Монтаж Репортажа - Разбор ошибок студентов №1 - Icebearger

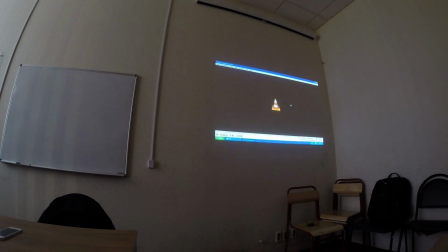Я знаю, в чем моя самая главная проблема. У меня слишком мало было видео.
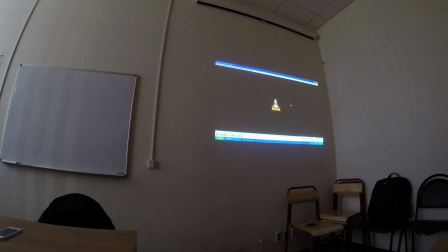Я думала, что я сняла много видео, чтобы их потом нарезать в совокупности. Мне тоже оказалось, что я снимала, что так много видео показывают. Да, а потом оказалось, что мало видео. Вот, теперь понимаете, что... Тише, тише, тише. Так, кто-нибудь хочет прокомментировать? Это переходы красивые.
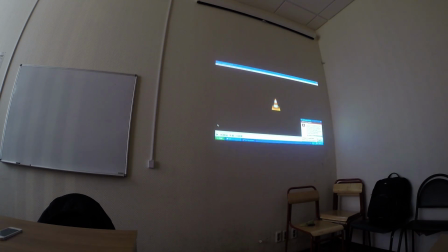А зачем переходы опять? Мне понравилось, и мне и с музыкой понравилось. Вам понравилась атмосфера? Атмосфера, да, атмосфера забавная. Весь вот эта тетенька с мусорными пакетами, просто. Я не видела ее. Мама, просто что такая тетенька, такая земля очень долго. Я говорю, впереди надо вот этот кусок, который мне понравился. Я вам говорил, что вы будете допускать те же самые ошибки, как и ваши коллеги. Собственно, они есть. Мы сейчас их опять озвучим.
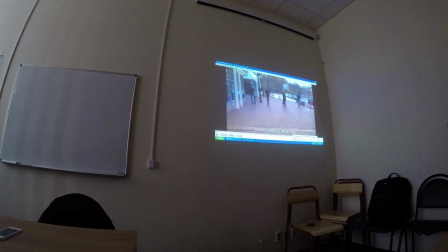Те же самые ошибки, которые мы разбирали на прошлом занятии. Хорошо, у нас первый план заявочный, да, девушка идет.
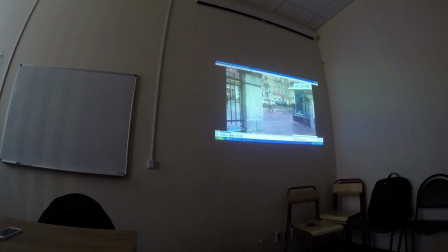Идет, идет. Она, к сожалению, уходит не в ту сторону, понимаете? Да, когда да.
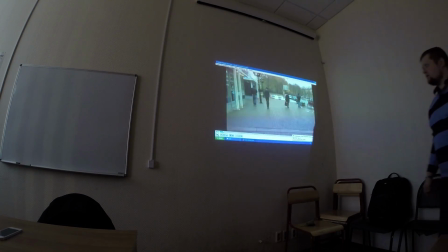Вот такой план выстроен, у нас девушка в этой части кадра, но она туда уходить ну, никак не должна.
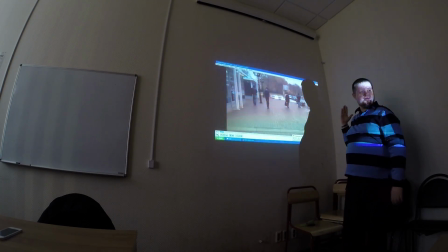Здесь пустовато. Она сюда должна уйти. А только там парк. Ну, по кадру. Я понимаю, что вы привязаны к реальности. Мы не знаем, где парк. Мы должны грамотно построить кадр. То есть девушка должна идти, идти, идти и уйти сюда, мимо камеры.
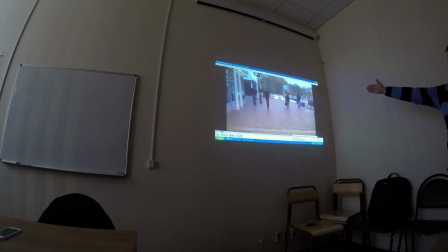Туда оставляется, видите, какая пустота? Я имею в виду пустота вот эта.
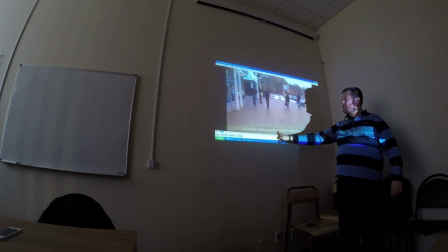Вот. Тут ничего нет. Там, да, деревья, люди. А вот это что?
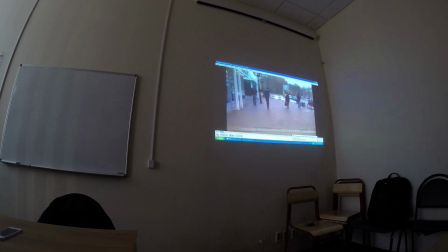Ну, он информативный, да, в нем смысла много. Нет. Дальше.
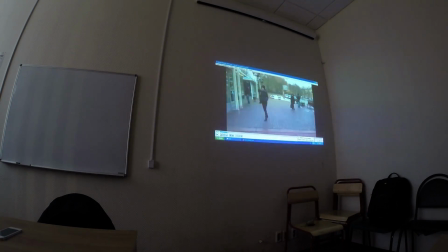Так, девушка вышла из-за забора, но она не ушла в первом кадре. Во-первых, такая же по...
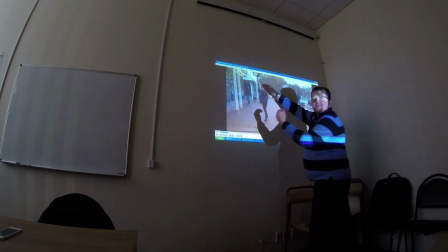Вот даже можно линейку приложить. Да, вот такая девушка. И следующий кадр абсолютно такая же идет в другую сторону.
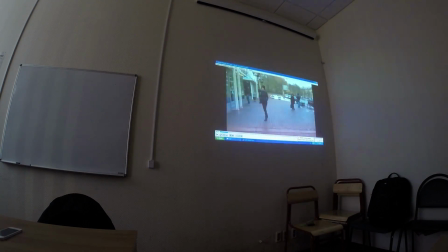Да, место поменялось. Да, фон изменился. Но герой остался того же самого размера. Мы никак не укрупнились. Надо было уменьшить подругу. Нужно было что сделать?
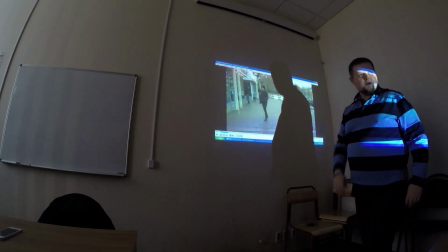Можно было позволить ей выйти из кадра совсем, чтобы она вышла до конца.
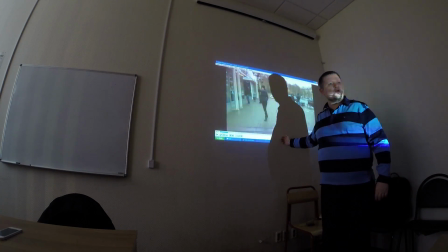И уже следующий кадр может начинать так. Условно. Но желательно сделать другую немножко крупность или ракурс.
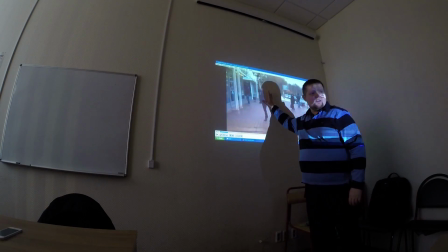Вы могли чуть-чуть проследить за ней. Или снять, как она идет. Вы же хотели просто передать, что она идет. Вы же не хотели, куда она идет передать.
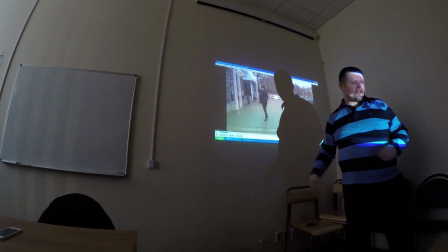Потому что тут, собственно, не важно, куда. Правда? Сам ролик об этом нам ничего не говорит.
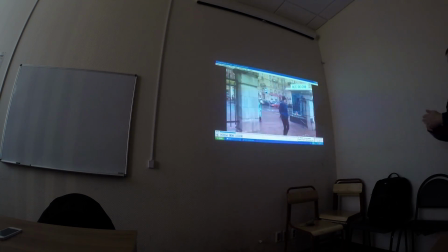То есть здесь направление опять резко изменилось, и непонятно, куска не хватает.
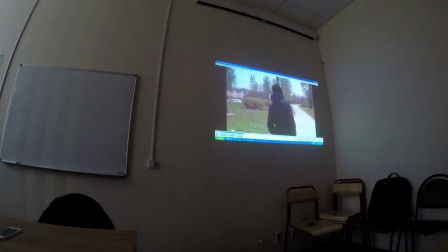Здесь то же самое. Там кусков, да, действительно не хватает. Вы видите, да? Понимаю.
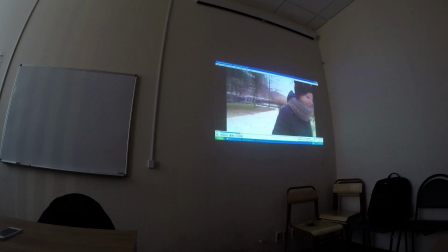Идет. Опять. А, вышла из кадра. Но. Она прыгает по кадру.
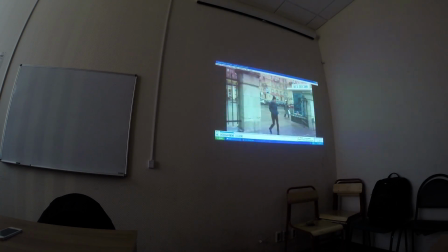Вот эти вот, да? Вот эта склейка. Вот идет, идет, идет. Да, вышла.
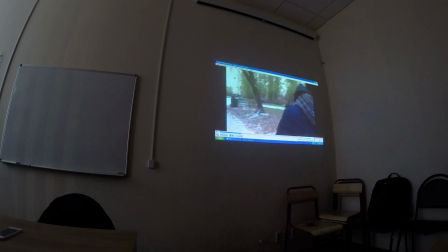Но потом вдруг она идет посередине другой дорожки. Посередине другой дорожки идет. Она, что можно было сделать? Она могла войти в кадр на более крупном ракурсе, когда крупнее выглядит, и пройти. Либо вам нужно было сместиться как-то по-другому. То есть движение должно было быть продолжено. Вот она вышла, вошла как в калитку, прошла чуть дальше, а тут просто непонятно, откуда она идет, вот с этого момента.
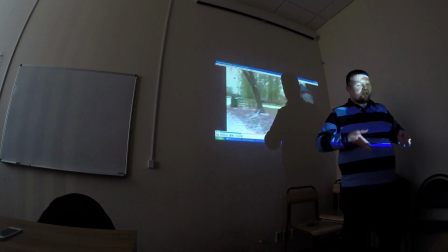Вот этот момент непонятен. Откуда она вот стартанула-то? С пространства. Я уверен, что вы просто снимали, давай иди. И вот она стояла и пошла. Да? Ну да.
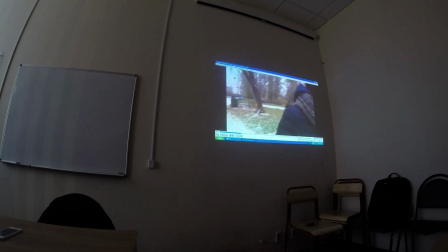Вот. То есть такое впечатление создается, но это, этого не должен видеть зритель. Вы должны это спрятать.
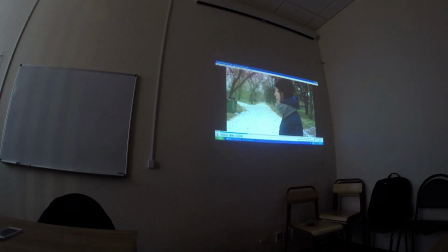Так, проследили. Вот этот план явно, да, вот совершенно не подходит.
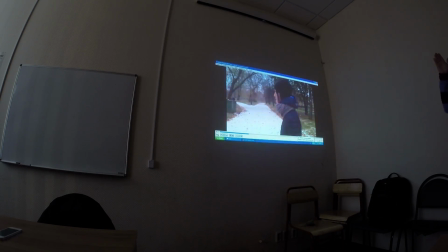Почему?